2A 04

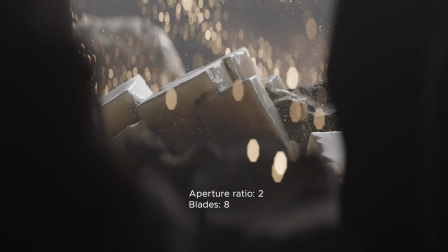[4:02]
But in any case, this adds a cinematic touch to the image, as this type of bokeh is often associated with a certain look, which is quite common in the cinema world, and we are accustomed to associate it with films.
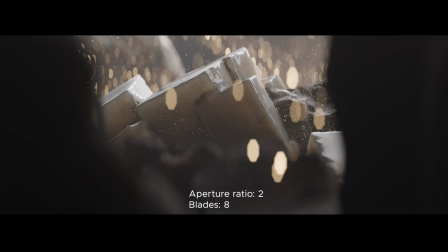[4:15]
In films, it's also accompanied by a widescreen aspect ratio and a very characteristic lens flare due to technical reasons. We will touch on it a bit later. For now, let's double down on the fact that we pay tribute to cinema lenses and that special look.
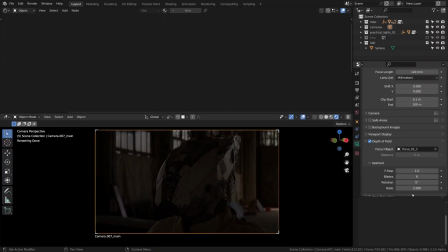[4:34]
We should be good, the blur isn't too crazy, just some separation, which is always good.
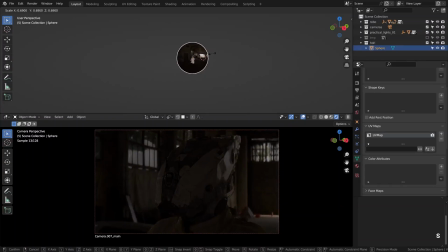[4:42]
Do we still want to give one more try to scaling or spinning our light sphere? Or was it good? What I like about starting with HDRIs is happy lighting accidents like having these beautiful windows and natural ambience to work with.
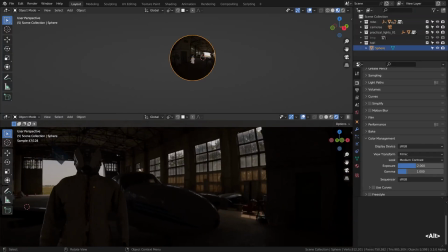[4:59]
It could take some time to find the right content, but it is worth it. Oh, look at this part.
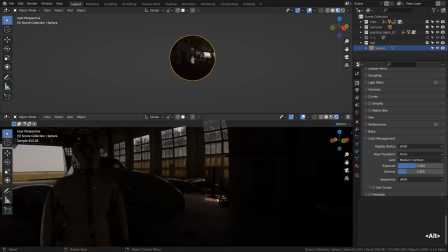[5:04]
A sunbeam out of nowhere. Nice.
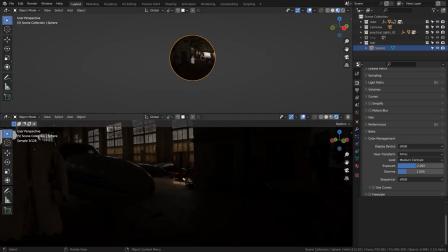[5:08]
At the same time, I like a darker room tone and no hotspots from the front side, effectively limiting the intensity that otherwise would have bounced back straight on our robo face. That is some pretty nice lighting stuff right out of the box.
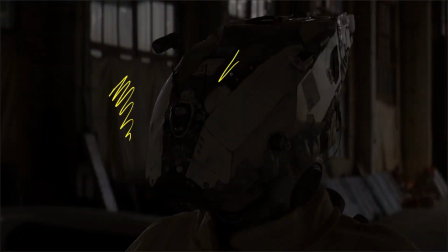[5:25]
Next, we can try to multiply these ideas that we already have here with the help of the artificial light sources, like maintaining the neutral room tone, but at the same time getting a proper main light going, then wrapping some light around in the form of the rim lights or the hair lights.
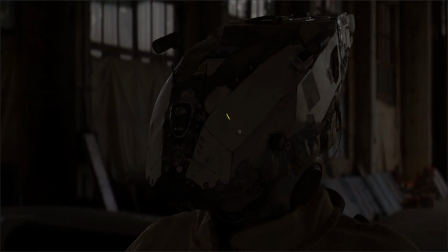[5:46]
After that, filling in the shadows and all that jazz. It is much easier to do all of that with a decent source motivating these lighting decisions though.